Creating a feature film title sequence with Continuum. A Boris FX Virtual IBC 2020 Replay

Hello and welcome back. In this session, I'm gonna walk you through my Into the Continuum animation, which I created using Boris FX Continuum Complete and After Effects. So let's jump in.
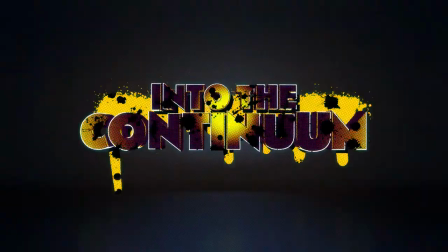(0:13)
Now, we've recently released a new five-part tutorial series in which I break down this Into the Continuum look,
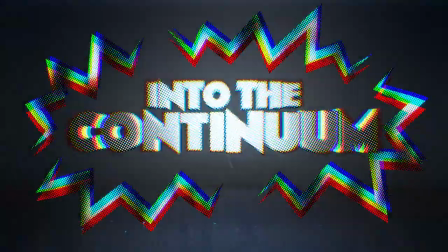(0:20)
which was inspired by Spider-Man Into the Spider-Verse.
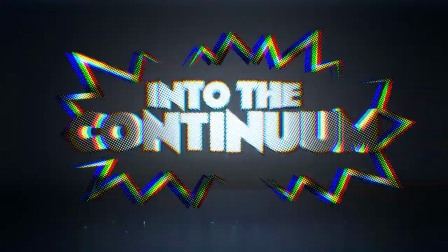(0:23)
And today is really just a walkthrough, like a cut-down walkthrough, to introduce you to the project, focus on some key areas.
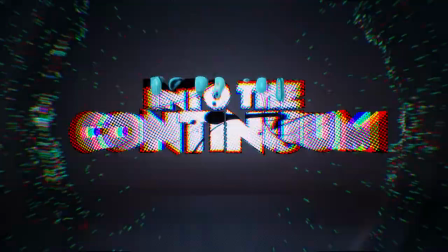(0:32)
And if you'd like to learn more, then definitely check out the five part series. And that really is an extended deep dive.
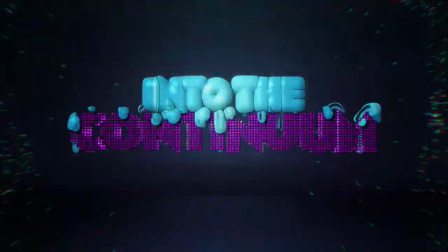(0:39)
For example, I show step-by-step how to create the 3D title in Title Studio.
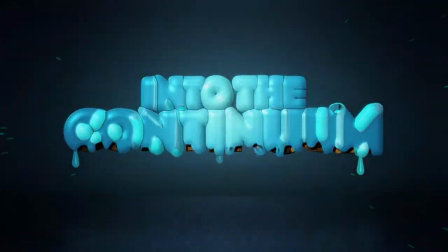(0:45)
And you'll also be able to grab the project file and also some of the presets,
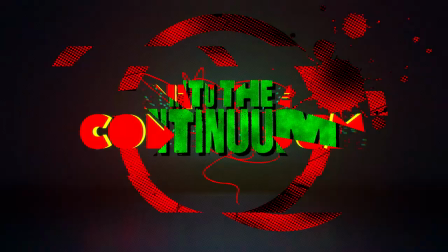(0:51)
including the Particle Illusion preset and the Title Studio preset.
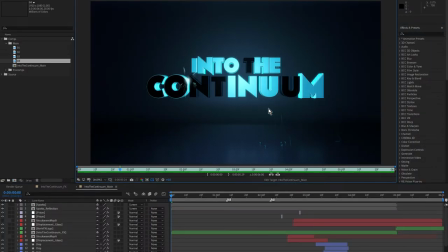(0:58)
Okay, so let me just close this, and let's start at the 3D text. So here's a quick pre-render. So the 3D text was created using Tidal Studio, and you can see it flies in, and the movement has been created, or the fly-in has been created using the After Effects camera.
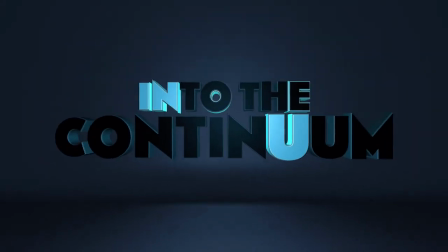(1:23)
And as the text flies in, you can see it starts dark, and then it kind of switches on and it's jiggling around. And then at the end, it zooms out again. And that's also created using the After Effects camera.
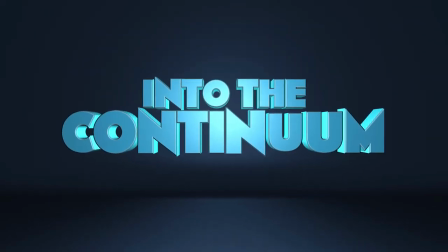(1:37)
And you can also see it's on this kind of seamless psych, which was also created in Tidal Studio.
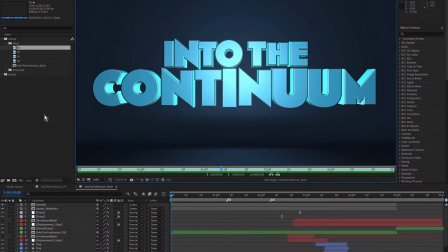(1:45)
So let's just close that one up and we'll dig down into the project.
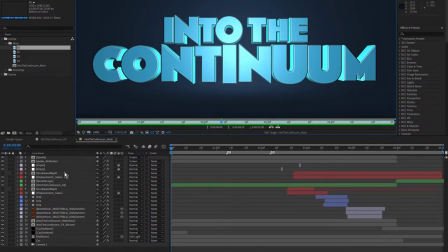I'm just gonna press the tab key
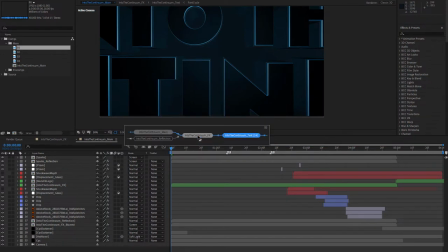(2:02)
and navigate with my right arrow key back to this comp here into the Continuum TS.
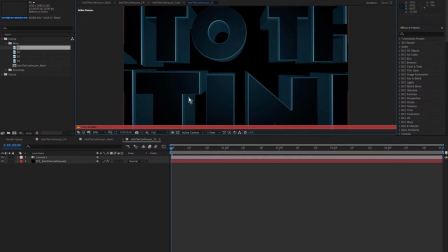(2:12)
So this is where I created the Title Studio text and you can see I've got a proxy enabled. I'm gonna leave that enabled, come down to this layer here. You can see there's an After Effects camera in here as well and you can see I have BCC Tidal Studio applied to that layer.
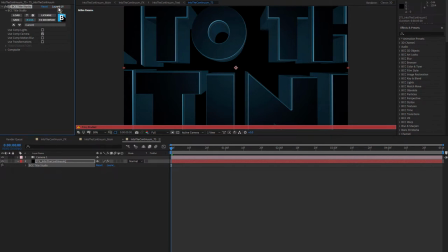(2:29)
Click on my effect controls and come up and click launch UI and that will open up the Tidal Studio interface.
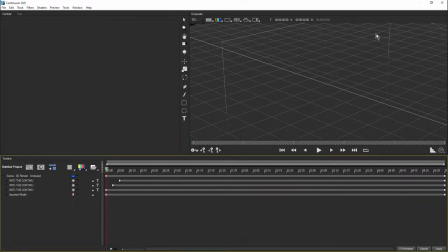(2:40)
Just pop that on this screen. So as I mentioned in tutorial one, I actually break down this look completely step by step.
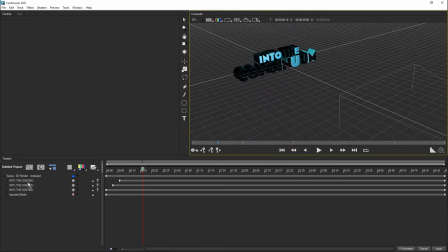(2:56)
But what you're basically seeing here is, let me just turn these off. You're seeing three different versions of this into the continuum text.
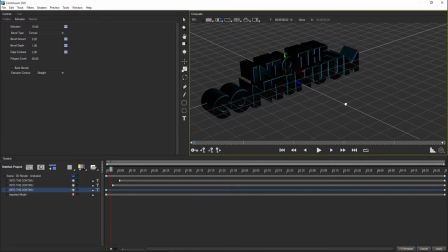(3:12)
There's the first one here which is this sort of dark version. Just holding down my space bar and my left mouse button to get the hand grabber tool.
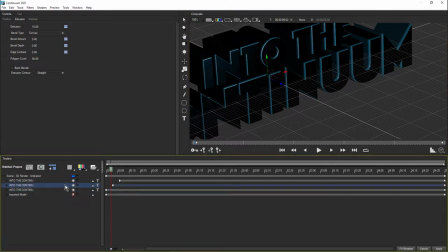(3:20)
So there's this fairly dark version and there's a version above that. You can see it starts a little bit later. I've just offset that by a few frames. and that one is a slightly brighter version and it's pushed back a little bit on Z. So it gives this kind of double bevel look.
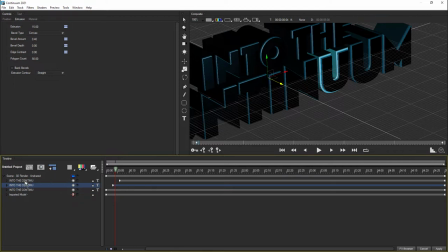(3:40)
It doesn't matter really though because that's gonna be covered up again by a third version and this is this top version here and this is the brighter version at the sides and the front.
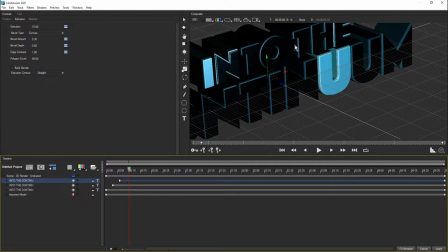(3:53)
So that completely covers the dark version. So what I was going for here was a kind of look where the text is kind of in darkness. And then we have this intermediate reveal of this version here, and it kind of looked like neon.